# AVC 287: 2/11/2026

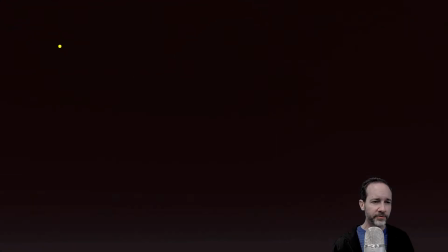And it looks like you got the rotation in the angling, right?
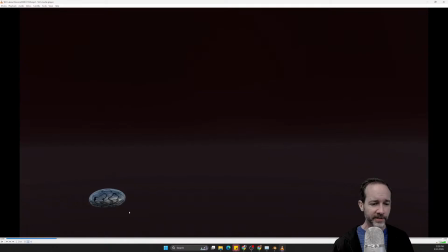That it angles this way and then angles that way, the parent object. But then the child object should be continuously rotating.
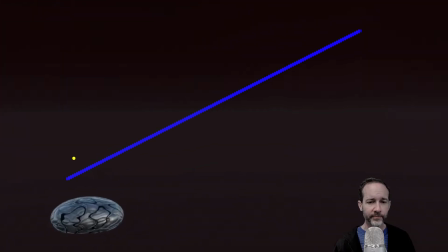The keyframe should look essentially like that, have it rotating forward.
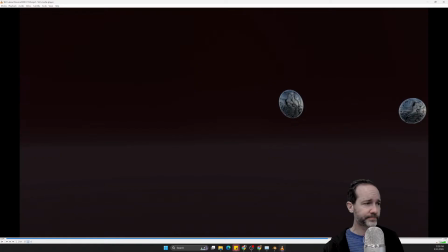Yeah, because the other part looks good. It's just that rotating part, right? Because it does look strange going across the screen without that rotation. I do think it would be impossible to do a ball like that in that instance. Okay, so very close, just a minor thing there. The child object needs to rotate there.
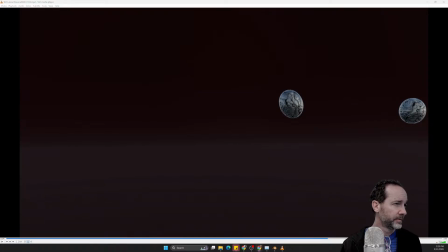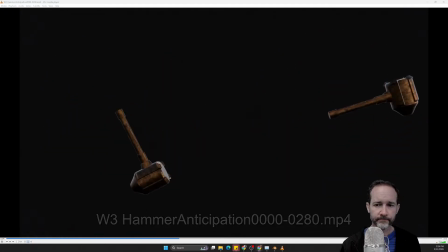Okay, so on the second one, it goes the whole way around. Okay, the one that goes the whole way around felt good there. The other one seemed to sort of finish up pretty quickly. Here's the anticipation one.
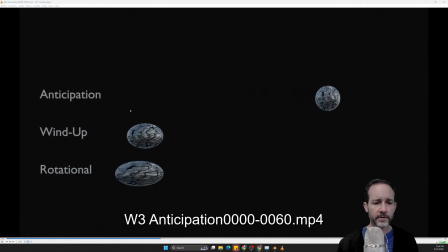That was really quick. Let's see how I get. Yep, you got a little smearing in there.
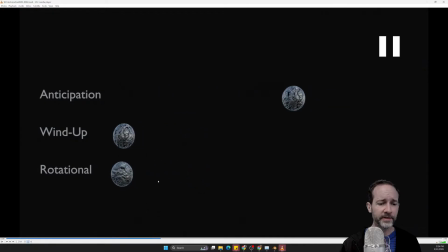Yeah, I mean, making this the box allows you to rotate in a different way.
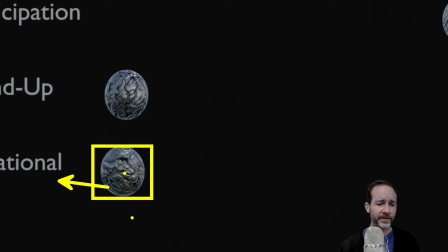Here, you're still rotating around the end. Like, go ahead and try the box so that you can get the tipping, because I think the tipping helps differentiate it from some of the other ones there.
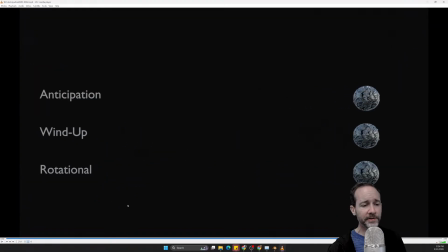I like the squash and stretch that's happening there, but yeah, close. But you're not feeling well.
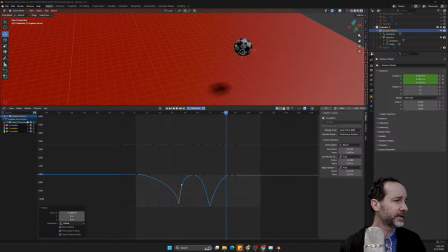You'll get it soon. Just a few changes to make there. And I missed Thomas's before. I'll come in here. That was Arlinka's. Who is this?
Hello, this is Mark Wise, and I'm...
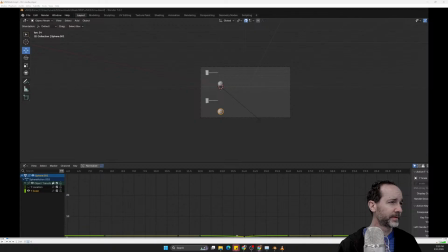Who dis? Wait, is this Arlinka's?
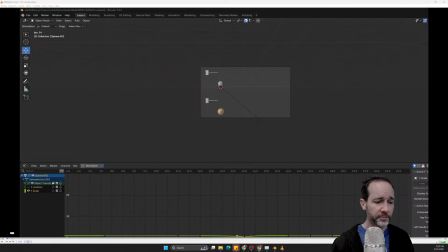Oh no, this is Mark's. MW. Okay, you put your initials on there, but that means that I can figure out what your initials are. No, it's fine. Good job, Mark.
Hello, this is Mark Wise, and I'm presenting my scenes that I created this week for week 3. First off is the read.
What's that? Uh-huh.
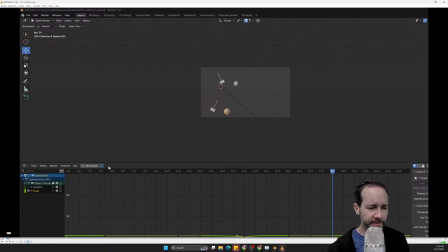Yeah, like looks like the heavy ball squishes. I didn't see the light ball squishing, which seems like a Presenting my strange choice. scenes that I created this week for week 3.
First off is...
Yeah.
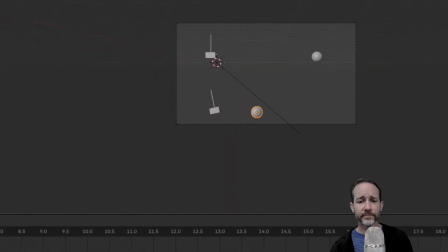Yeah. Yeah. That's a good point, right? And the anchor point's there. And so if you're doing it via scale, the only, yeah, you'd have to have the anchor point over here. But you can solve this problem more easily by just not squashing and stretching this one. Yeah, because that doesn't make a lot of sense, especially for the heavy ball.
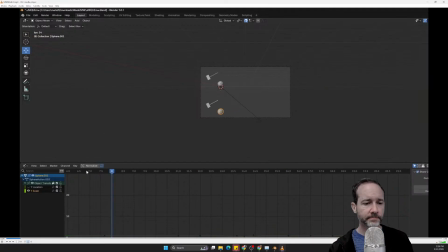The I don't know, tinkered around with the hammer ball animation.
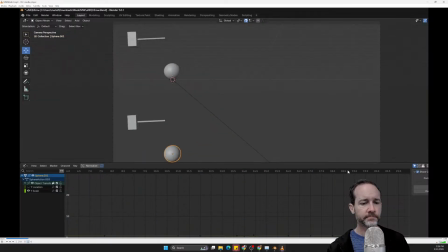So here it is. Zoom in a little closer. I'll just play it once normally. Right there. Here we go. And really the only difference is just the squash and stretch applied to the balls. That one's a little late. So I'm just...
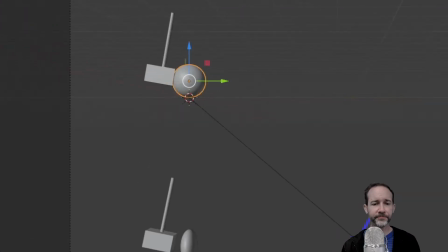It seems like you're making some decisions based like frame to frame, like this, because here we've pre-squashed, and I would say that you pre-squashed too much there.
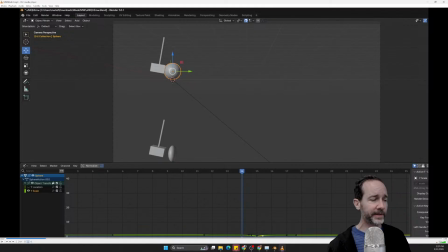Like it definitely, you can obviously tell even at regular playback speed that we're deforming far before the hammer makes contact.
I'm gonna go ahead and right.
It's one thing to pre-squash when the ball is already in motion towards the ground. This ball is just sitting there, and the hammer's coming towards it, and so it's like I think it's more visually obvious to us.
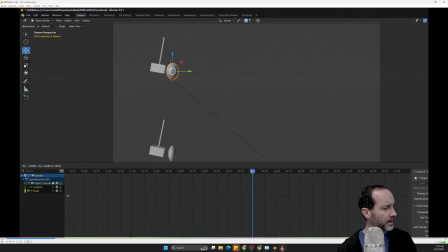Scoot this over. Yeah, at least by one frame. There we go.
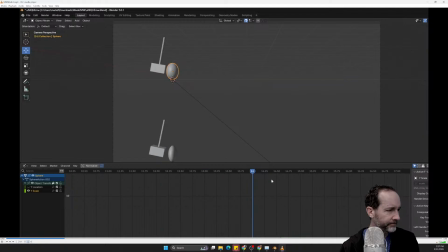And so now, now we have another issue. Okay, well, I'm just gonna go ahead and put this to 1 so that it keeps its shape before, and then, yeah, that works. Okay, again, the best scenario here is that you put the anchor point over here.
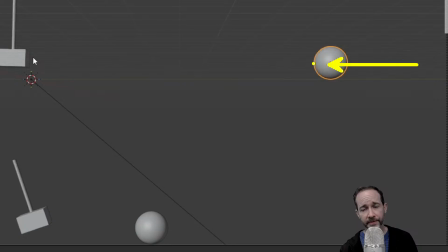That way it smushes, you know, like makes smushes towards the hammer, right?
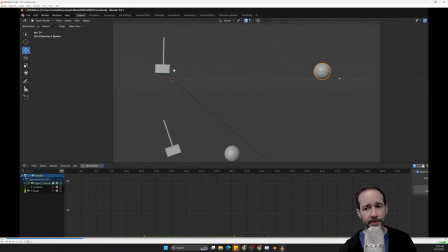Otherwise,
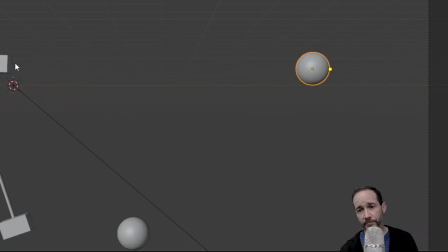yeah, Lawson makes a good point. Over here, regardless, you don't want it in the middle.
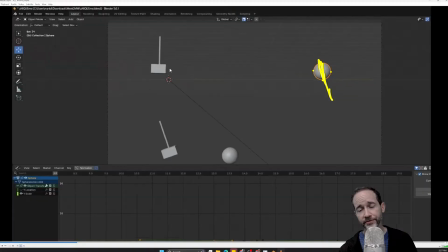That's not good, right? Because then it just sort of squishes into the middle. But I would focus more.
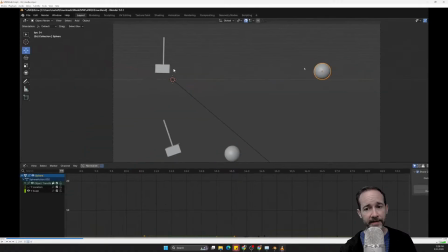The hammers are, I said, close. You know, focus more on that and use your squash and stretch attention for the continuum. Boom. Yeah, that looks good. All right.
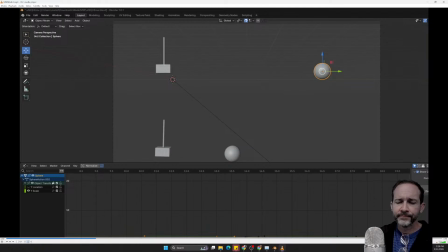Next scene is the, I think it's anticipation. Let's see. Anticipation. Let's save that.
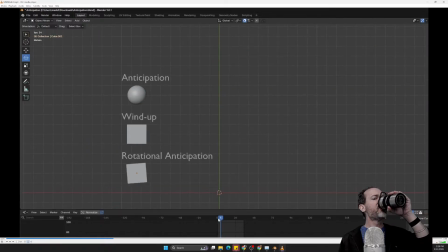Yeah. All right. So here's the anticipation animation. So it's not too complex. Nice. Ball stretches out. I believe, no, this one doesn't stretch.
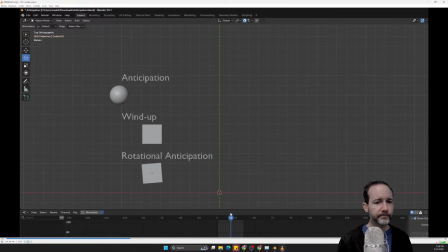These are just... That's right. They are not stretching, but the movement looks good. Again, you scrub a lot, Mark. Just hit play and then talk.
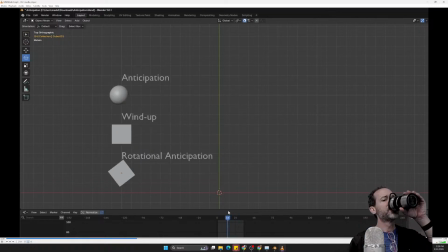Yeah, the key rotates and the windup goes back and forth. Alrighty, next one.
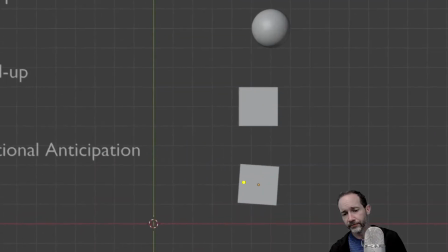Yeah, I don't know if it's intentional, but you actually had it sort of rotate onto the front there.
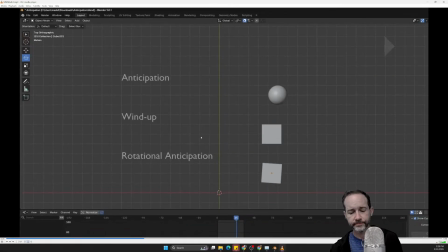That works. Let's see.
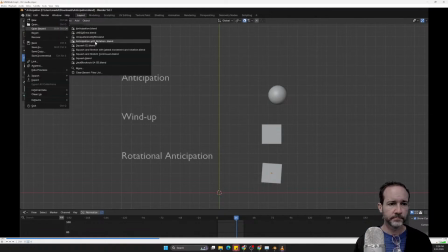Anticipation with rotation. Alrighty. So here's anticipation with rotation.
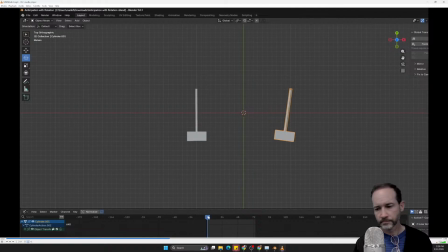So the hammers swing up here. The left one. Actually, I'll just play it normally. There we go. This is a little fast, but it works. Yeah, if they both come to rest too.
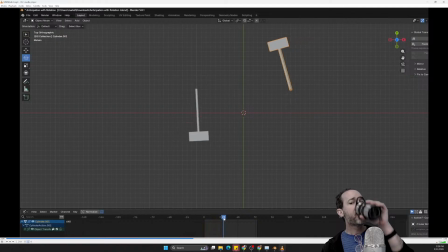So this hammer on the left swings slowly, then it stabilizes off, and then let's see, then the big hammer here, it goes all the way around, and then it goes back down like that.
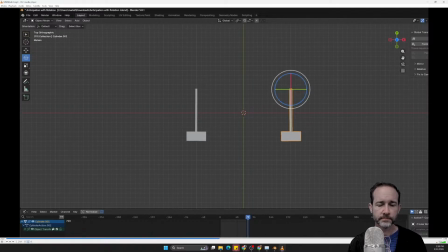Alrighty, next one, squash and stretch continuum. Alright. So here's squash and stretch continuum. I'm gonna play it. All right, there it is for a couple seconds.
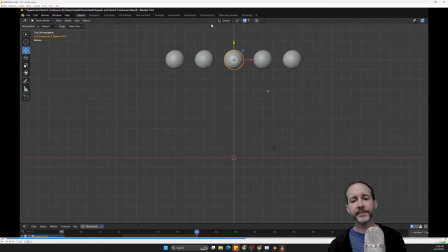So yeah, you gotta explore expanding the timing here. They're all still exactly the same, right?
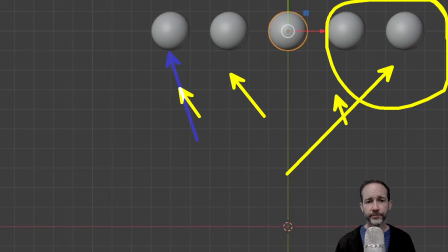In order to really start to explore this end of the spectrum, you need to stop using the totally physics-based up and down timing.
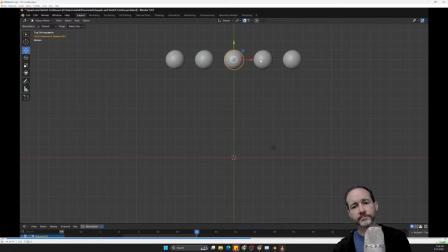Each of these balls all have, as you can see down here,
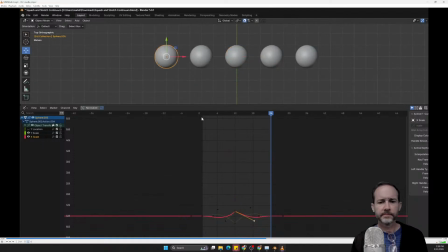each of these are. Yeah, you just did one bounce, and that's not going to cut it for this one.
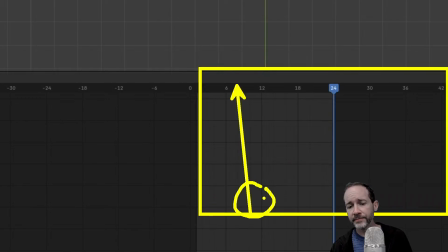You need more time on the timeline so that you can have them motivate themselves up into the air, do multiple bounces.
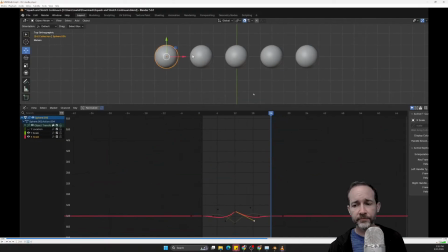Yeah, just not enough time to do what you need to do. Like that. This is the medium one, this is the high one, and then this is the really high one.
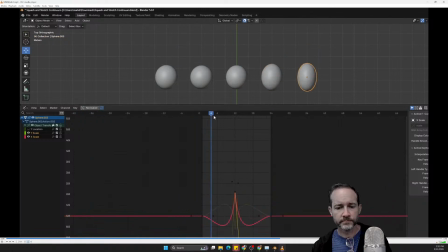And then as you can see, they drop down. The one with the most squash and stretch is really stretched out here when it's going downwards, and then it hits the bottom.